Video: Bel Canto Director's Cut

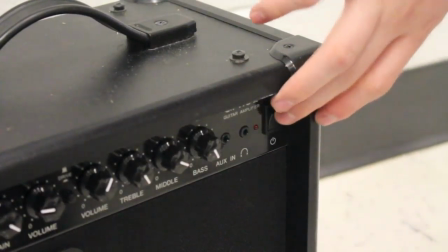0s
Okay, so in this first scene,
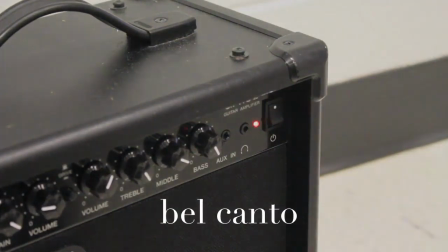2s
we wanted to just kind of set the stage for Elizabeth's love of music and Aiden's obviously like great ability, and parallel that with the book.
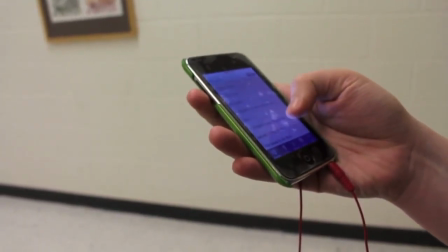9s
So um, we showed Elizabeth. I guess you'll see in the rest of the movie, she's appreciative of art and capable of communication and polite.
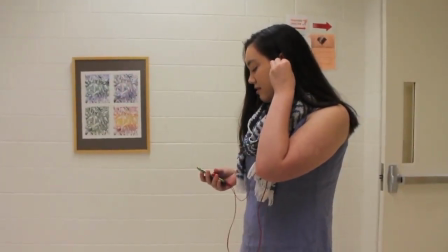17s
Those are similarities to the book. And Aiden is music oriented, bored in certain parts, and then loving.
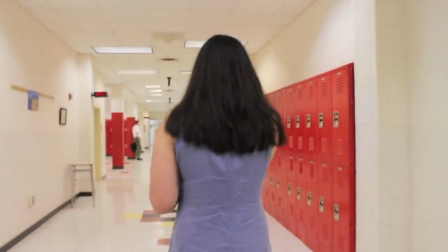25s
And so we wanted to show the point of view as Elizabeth is walking that, excuse me, she's the primary character.
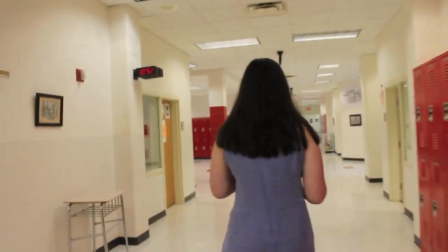31s
So we were kind of following her and she was the beginning shot.
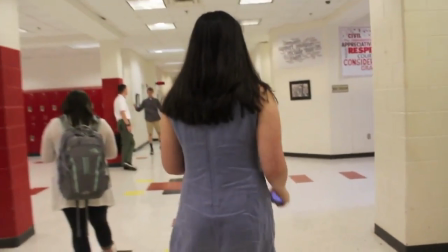35s
We also, the quotes that you'll hear throughout the movie are all in the voiceover.
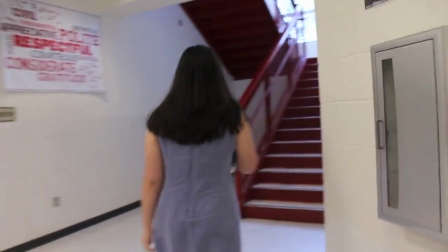42s
So those are all direct quotes from the book.
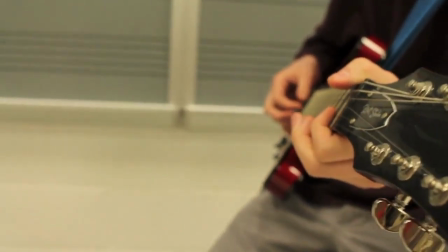44s
So we alternated between point of view a little bit just to kind of introduce the scene, has some background soundtrack music, which we thought was important.
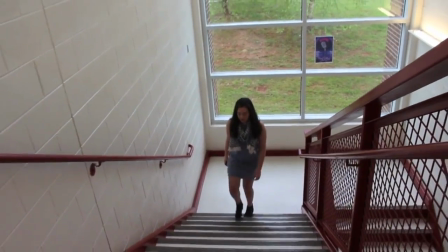53s
We wanted to use as little dialogue as possible to emphasize the music more and how much that connected everyone,
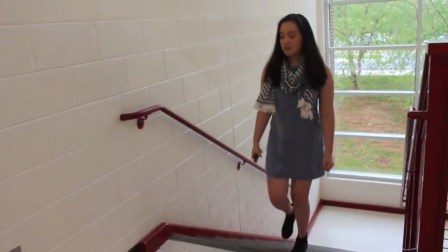59s
even though some of the people couldn't speak the same language, and we felt that was very important and kind of tied into the book as well.
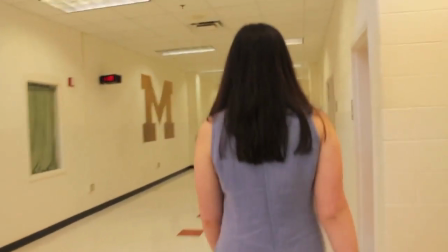65s
We wanted to show that the relationships were also driven by music, so that's why we had a little dialogue.
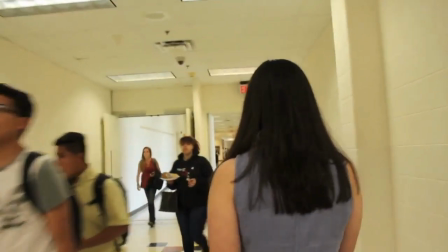75s
We're coming up on Suvin,
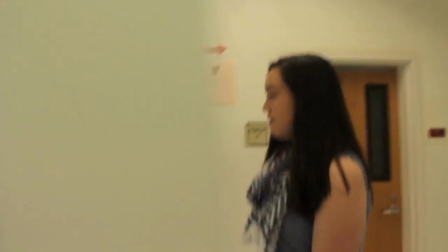78s
and when we pass her, we have her sitting in the window with a light coming from outside to make her, frame her right here.
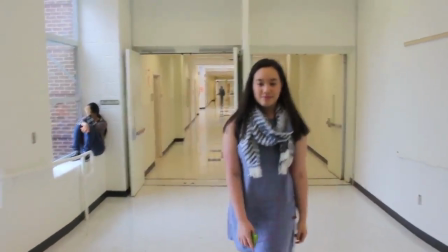85s
So frame her kind of in a silhouette kind of way to make her as the bad guy, so to show that.
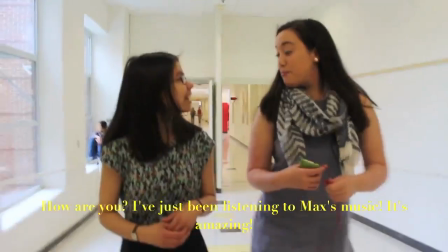90s
Okay, so in this part,
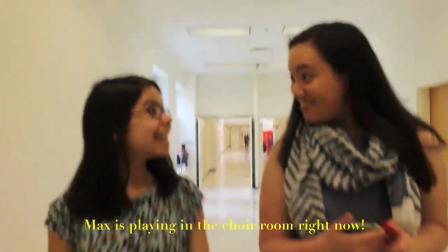91s
Carolyn and I are having a conversation and it sort of introduces our relationship with me as an exchange student and her as my translator,
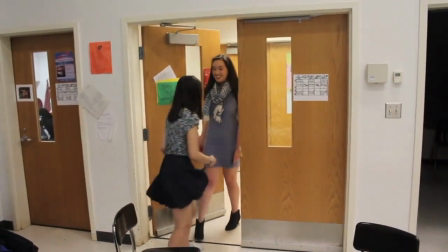99s
and it kind of shows like Carolyn's love of language and how helpful and supportive she is,
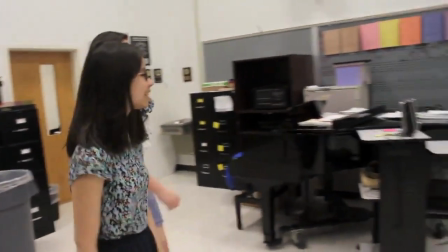104s
as well as my issue with speaking English. And we're actually speaking Tagalog at this point.
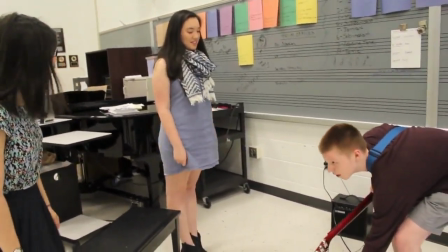112s
Not necessarily correctly.
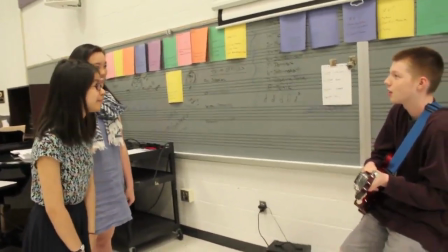116s
This was Aiden, and it's funny to note that he wanted to be called Burt Reynolds,
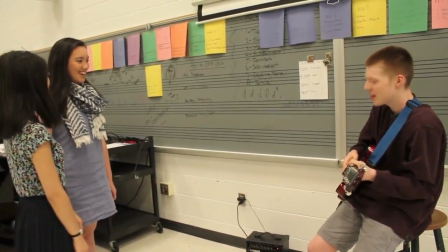122s
but we wanted him to be named Max, so you'll see that in the credits, but that's what he wanted to be named.
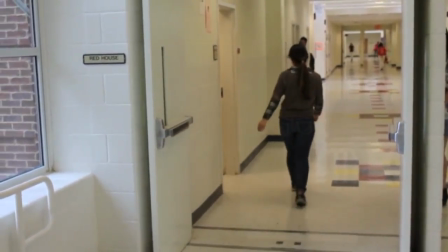128s
So here we used angry music to kind of show how Subin's kind of the bad girl at this in the story,
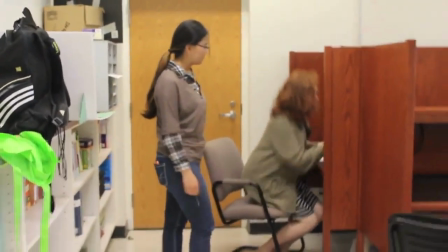136s
which is very funny because Subin's a total sweetheart. And we used, for this,
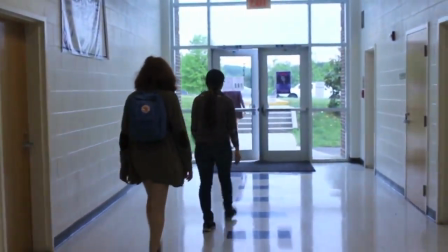145s
we kind of showed that I was at her beck and call, like very tentative, and I was being used.
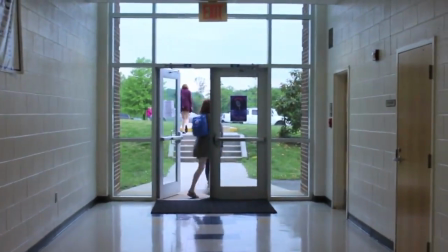151s
And that's kind of similar to how Carmen was in the book.
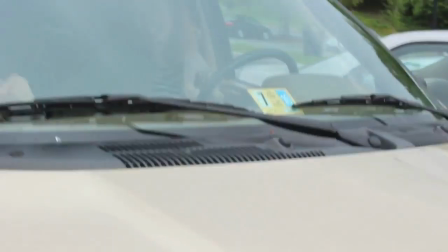155s
But here you can see that we're using the traditional Food Lion skip
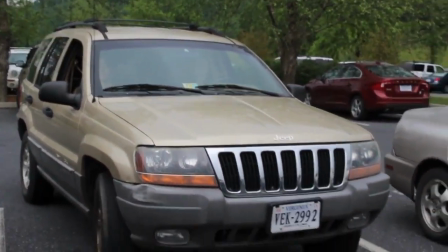161s
that lots of people sometimes take when they want to skip school. They go to Food Lion to get food.
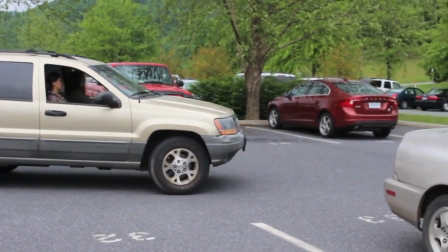167s
And it kind of shows that we're the stereotypical bad kids. Like, you know, it's just reinforcing that bad behavior.
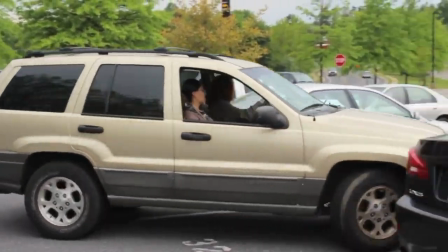175s
And I have to say, this was the worst parking job I have ever done.
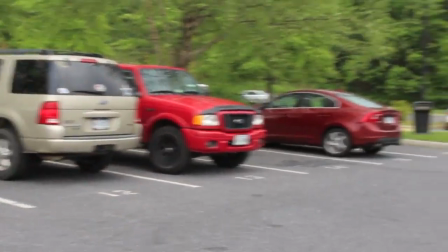180s
I was completely sideways, but it was just...
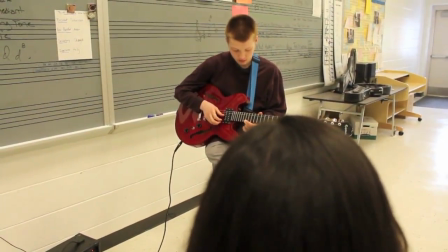185s
we have Subin looking really angry, demanding, and like the bad girl.
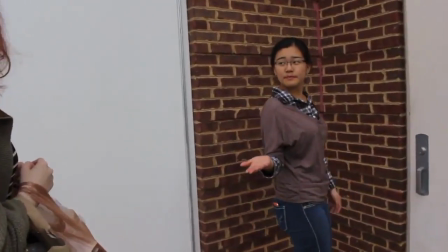190s
Yeah, and here we chose to juxtapose Aiden's music with Subin's to make a bigger impact when Subin took over the chorus room.
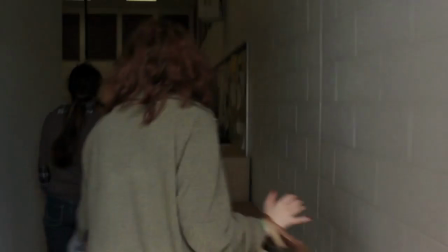199s
And here, that credit card is actually a Subway gift card. It still had $3 left on it.
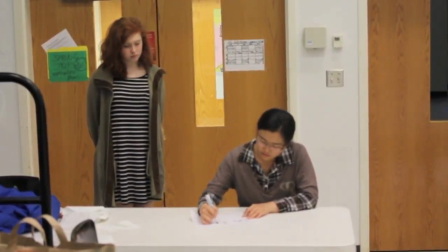206s
And to adapt the book to high school scenario, we used the idea of taking control of the choir room instead of taking over an entire house.
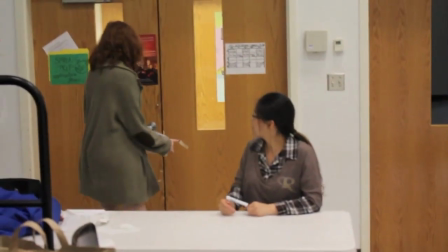215s
Because we can't use guns or violence, we simplified it to the all-powerful do not enter sign.
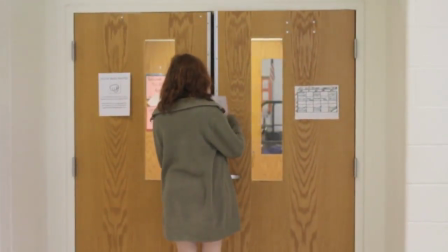224s
You can see here, Katie's putting do not enter sign on the choir room door.
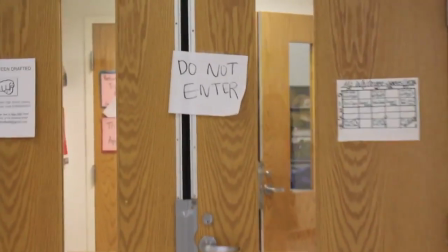230s
And we wanted to depict Kate as kind of being Subin's servant or not willingly a bad girl.
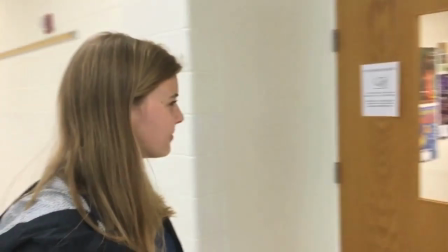238s
Okay, and so here's Julie's character, my character.
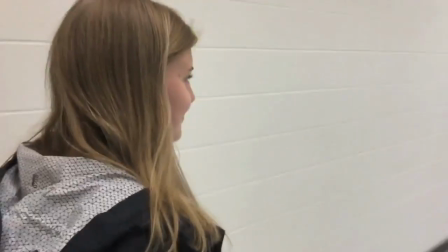242s
In the book, this character is actually like kind of the United Nations representative,
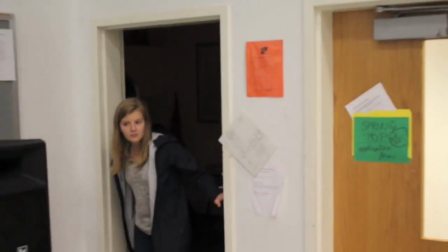248s
so the mediator between the outside world and where the hostages are.
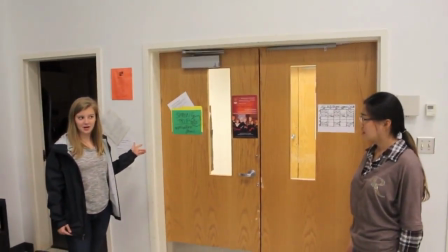254s
And so we, like, my character is very good, trustworthy, proper character, and acts as an intermediate.
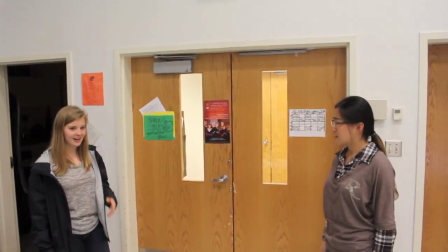262s
So we chose to use the classical Mozart sonata, I think, to kind of emphasize how good and proper I am.
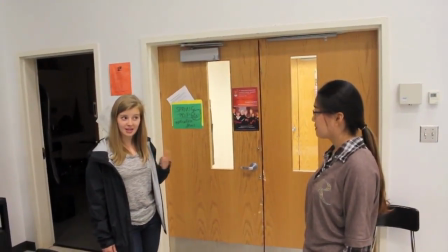272s
And so we wanted to show that how it would see how the hostages are being seen from the outside.
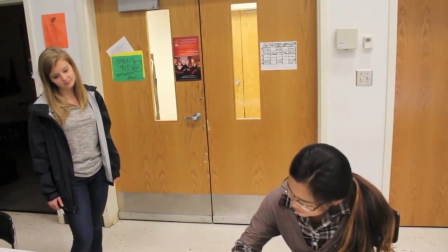281s
Yeah, and then here I start to write down my list of demands to Julie,
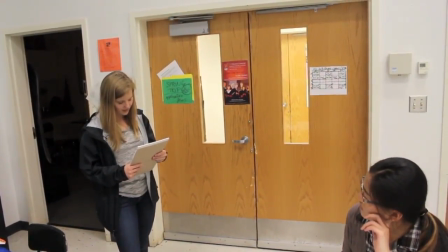286s
and I included Subin and Kate can leave the choir room freely whenever, and that portrays the fact that in the novel,
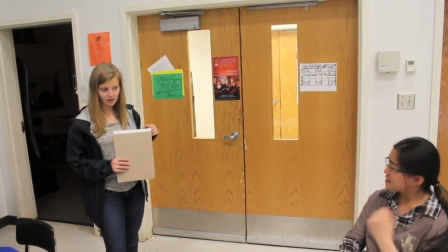294s
the terrorists were afraid of not being able to leave without being killed.
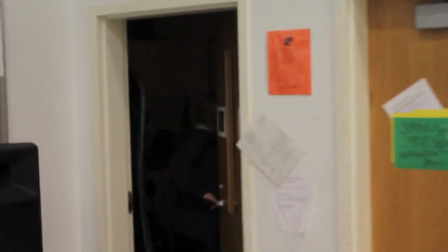300s
And we needed a ridiculous demand that would never be met. In the book, it was that all of Subin's character's friends were released from jail.
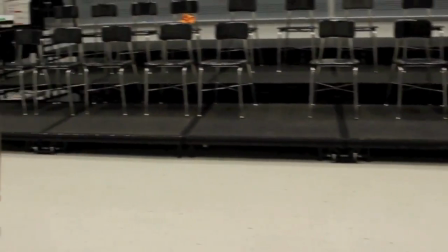309s
So here we kind of show the passage of time, and it kind of shows in the beginning that they weren't really friends.
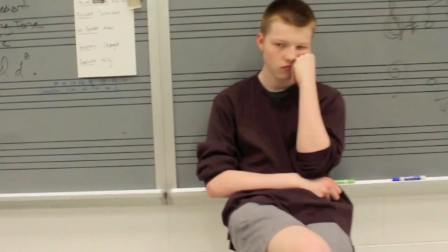316s
And back there, you might have seen there was a kid in there that was actually a mistake because we were filming while a class was taking place.
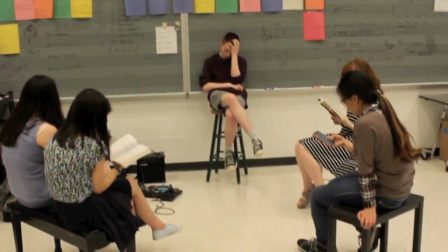324s
But in the book, this is actually a span of several months, and we really kind of wanted to show.
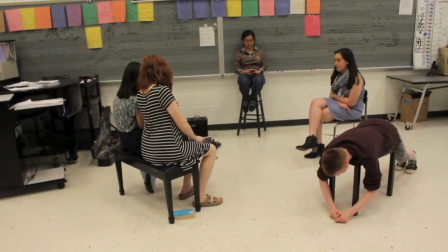332s
We kind of sped up the filming, excuse me, to kind of without repeating the boring scenes.
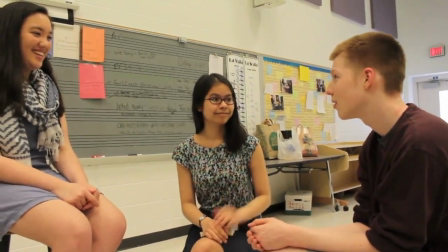340s
And here we wanted to show kind of an awkward development of Elizabeth and Aiden's relationship and show Carolyn as the translator.
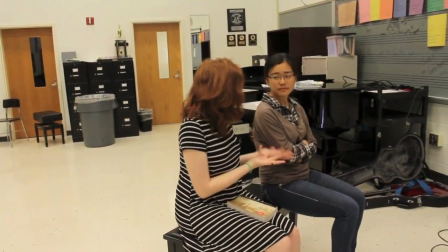348s
And it's supposed to be Carolyn translating the two of them flirting,
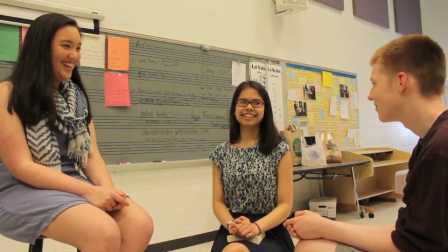352s
and in reality Aiden was saying really random things and Elizabeth was trying not to laugh, but I think it worked out really well.
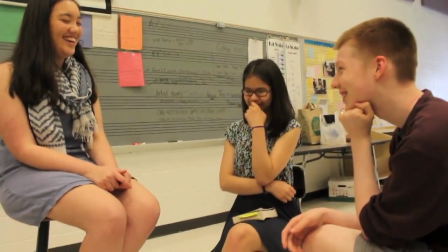361s
No.
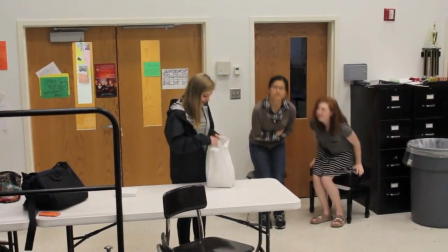364s
Okay, and so here my character re-enters bringing in the food, and so in the book it was really significant and we wanted to use the food as a symbol,
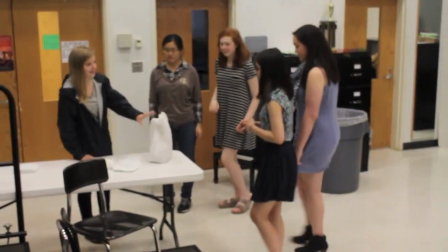372s
as in the beginning the outside world is really worried and wants to support the hostages,
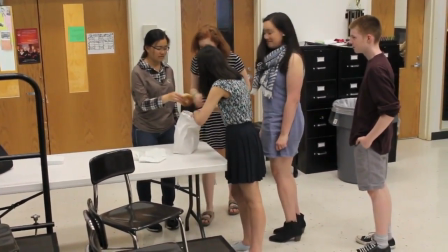377s
so they bring in like food all prepared, and we were too cheap to actually buy pre-prepared photos,
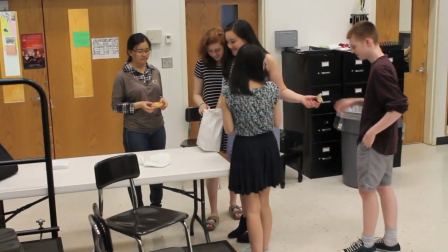383s
so instead I just set the food out in an act of showing that like, here, I have everything for you,
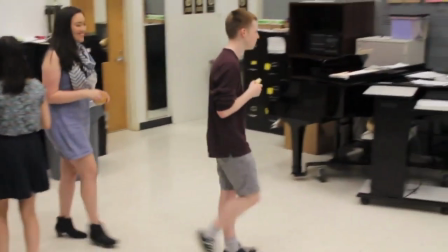387s
it's all served. And so we wanted to really create that.
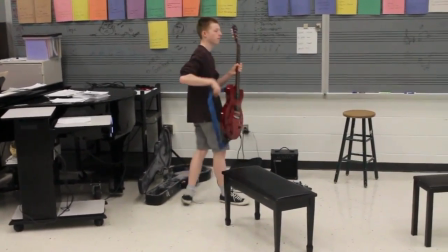394s
So in this scene, Aiden finally picks up his guitar again and begins to play,
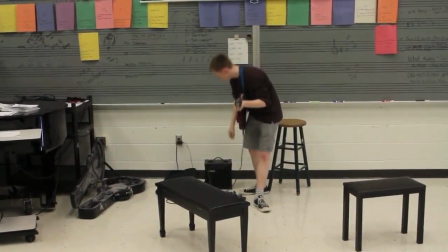398s
and this is very significant because if you haven't noticed the soundtrack, when Subin and Kate came in, the ambient music completely stopped,
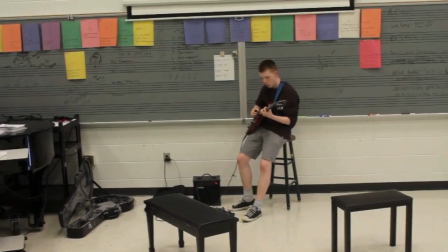407s
and we chose to use a different soundtrack. And Aiden starting to play sort of shows that music will bring them together,
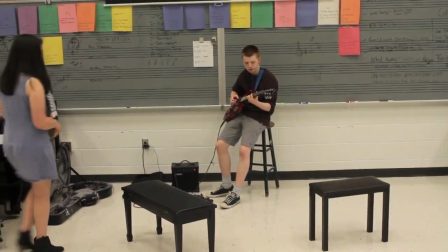415s
even though they're from different backgrounds, like behavior-wise or language-wise.
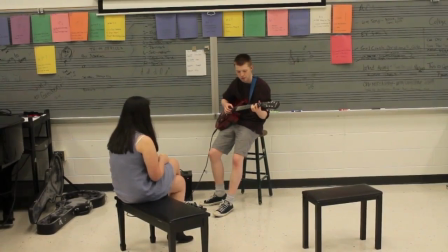419s
And we choose to use the guitar as a symbol for normal life, and which brings them together.
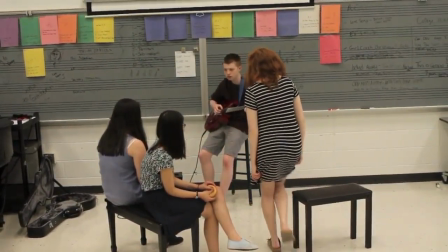425s
So after this scene, so we have a voiceover here with a quote talking about how I think it's saving the life of everyone in the room with his playing.
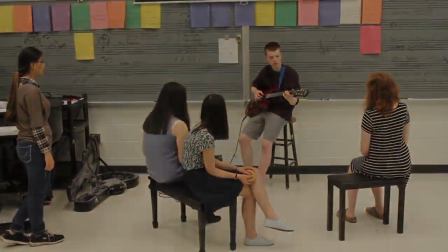434s
So we really wanted to emphasize the importance of music, which was a huge theme in the book.
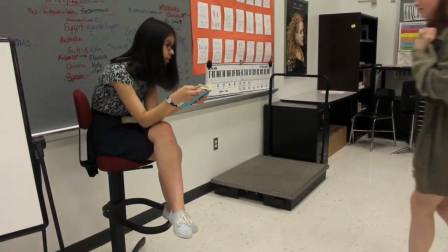438s
So here we kind of have a montage-y thing, which was similar to the prior montage, but this one is us really getting to know each other.
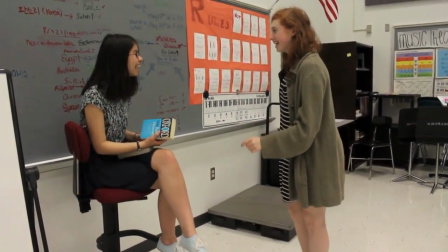446s
So it was showing kind of the development of the relationships.
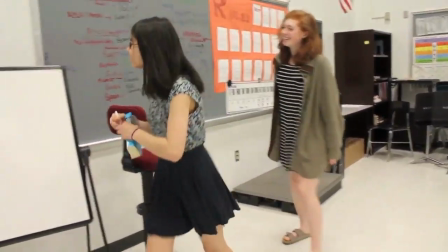449s
This is Kate and I. So originally this was a romantic relationship in the book, but we realized that it really didn't need to be,
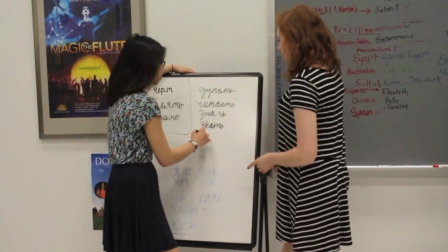456s
and it was just us bonding over languages and intelligence,
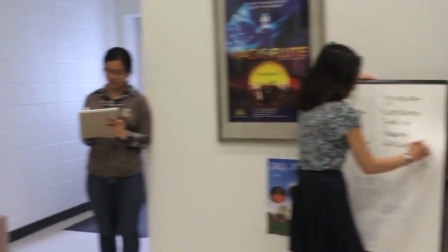462s
and that was kind of something unexpected with the bad girl, so that was really cool.
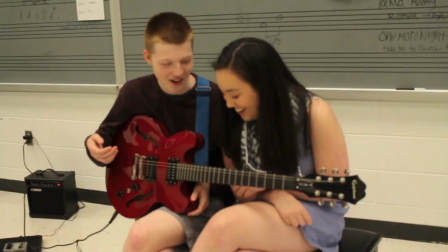469s
And then we showed Subin here, kind of still isolated. Later we'll kind of show her redemption a little bit.
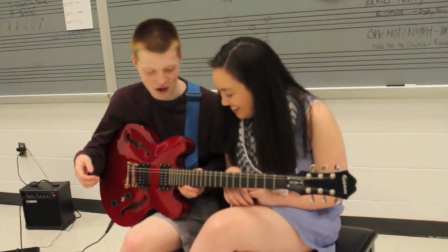474s
And then we have Elizabeth and Aiden semi-flirting. It's kind of awkward here.
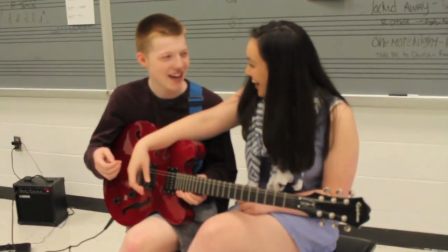480s
We realize that Aiden is talking to her, even though she can't technically understand him.
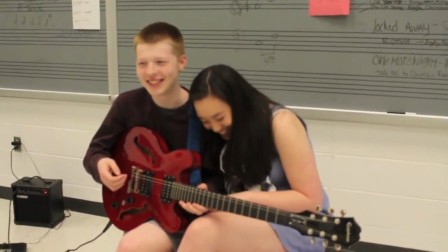485s
So that's a little bit of a plot hole, but it's all right. So we just have more of us having development.